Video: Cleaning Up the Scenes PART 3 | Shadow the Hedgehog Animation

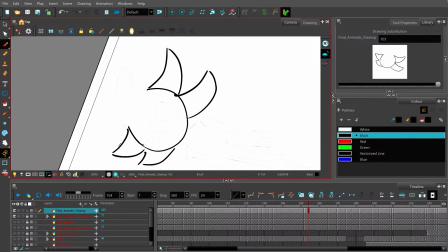In Flash, you would call it a symbol.
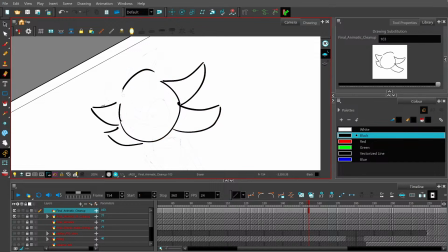But you have to be careful about that because it'll easily get messy. But now that I'm more aware of it, it's fine. But I wasn't aware of it previously.
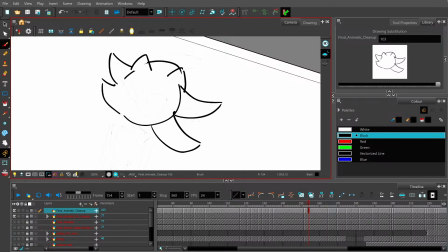I was still fairly new to Harmony.
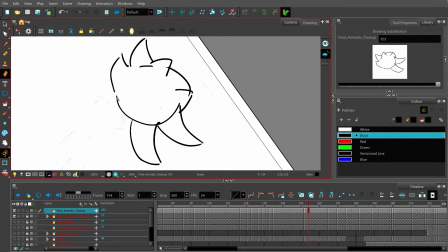And a lot of people use Harmony with puppet animation, and I'm debated. I think this is still just going to be mostly hand-drawn, but if I need to use a puppet or build a puppet for maybe the motorcycle, I might do that.
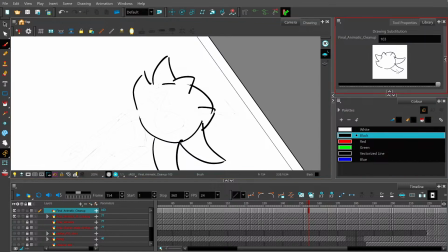Because again, you can come up here, create a new thing, and you can have, like the motorbike, Shadow's motorbike only has maybe six different angles, and you can just have it so it's just 6 different drawings here,
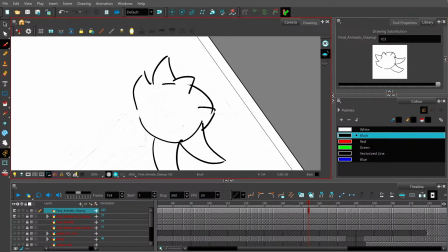and instead of having to redraw it if I ever needed to grab the bike again to put it in the background or a different frame.
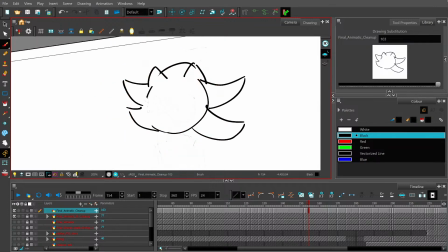But yeah. I think this is a little bit too thick.
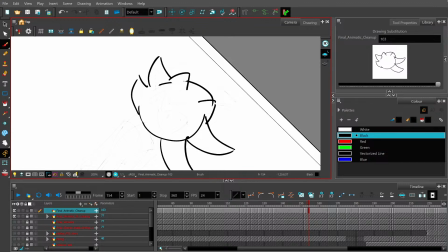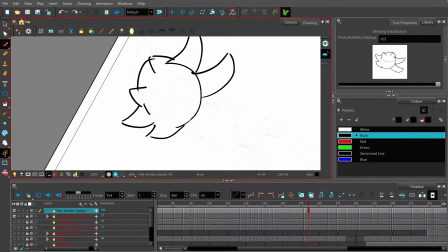So again.
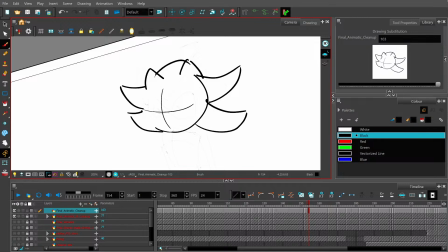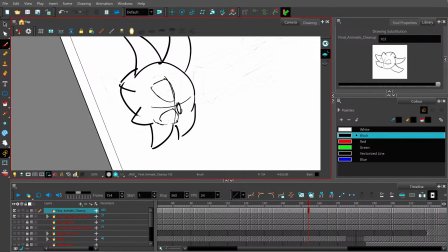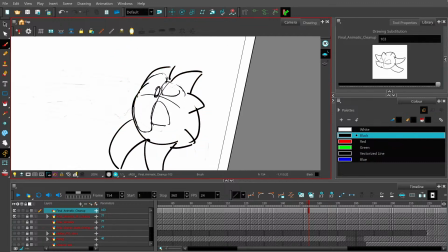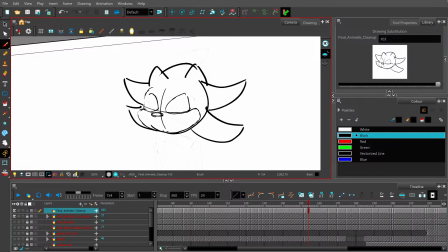I just want to make sure that I have my reference available. From where I was drawing it last time.
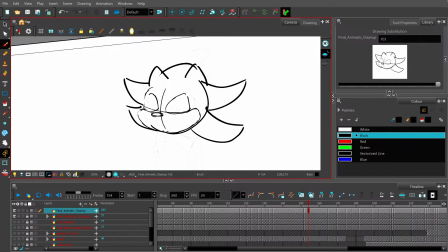Because I have a couple different monitors, so it's not easy to show you all exactly what I'm seeing and looking at, but
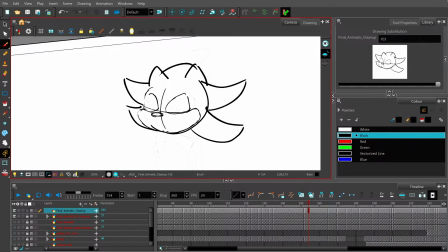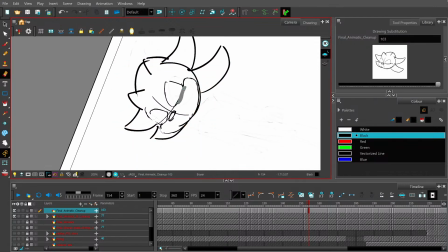It's little things like when Shadow's cheek kind of goes over that bottom bit of the eye.
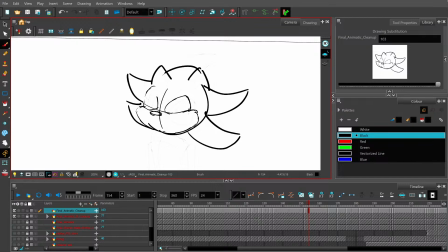And I'm not sure how long the stream will go for today, but I'm just feeling less sick and I wanted to get back into it. And in this one, yeah.
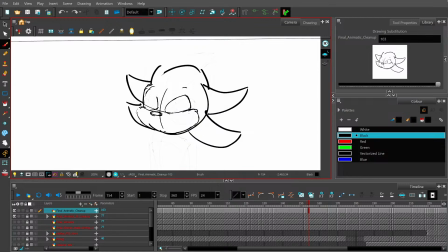I also want to make sure the one big thing is that we want the large pupils that the Sonic style is known for. Because when I was doing the roughs, I kept the pupils pretty small,
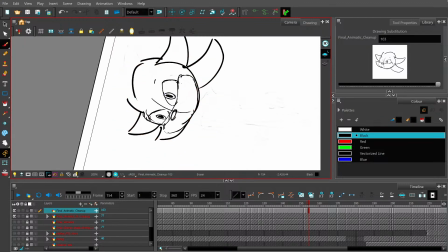just to make sure that the expression was accurate.
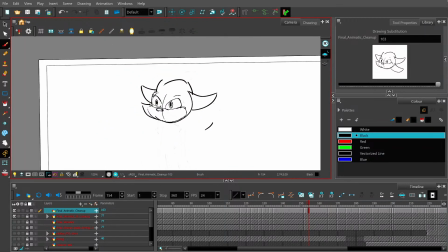Yeah, I think I'm gonna take away these.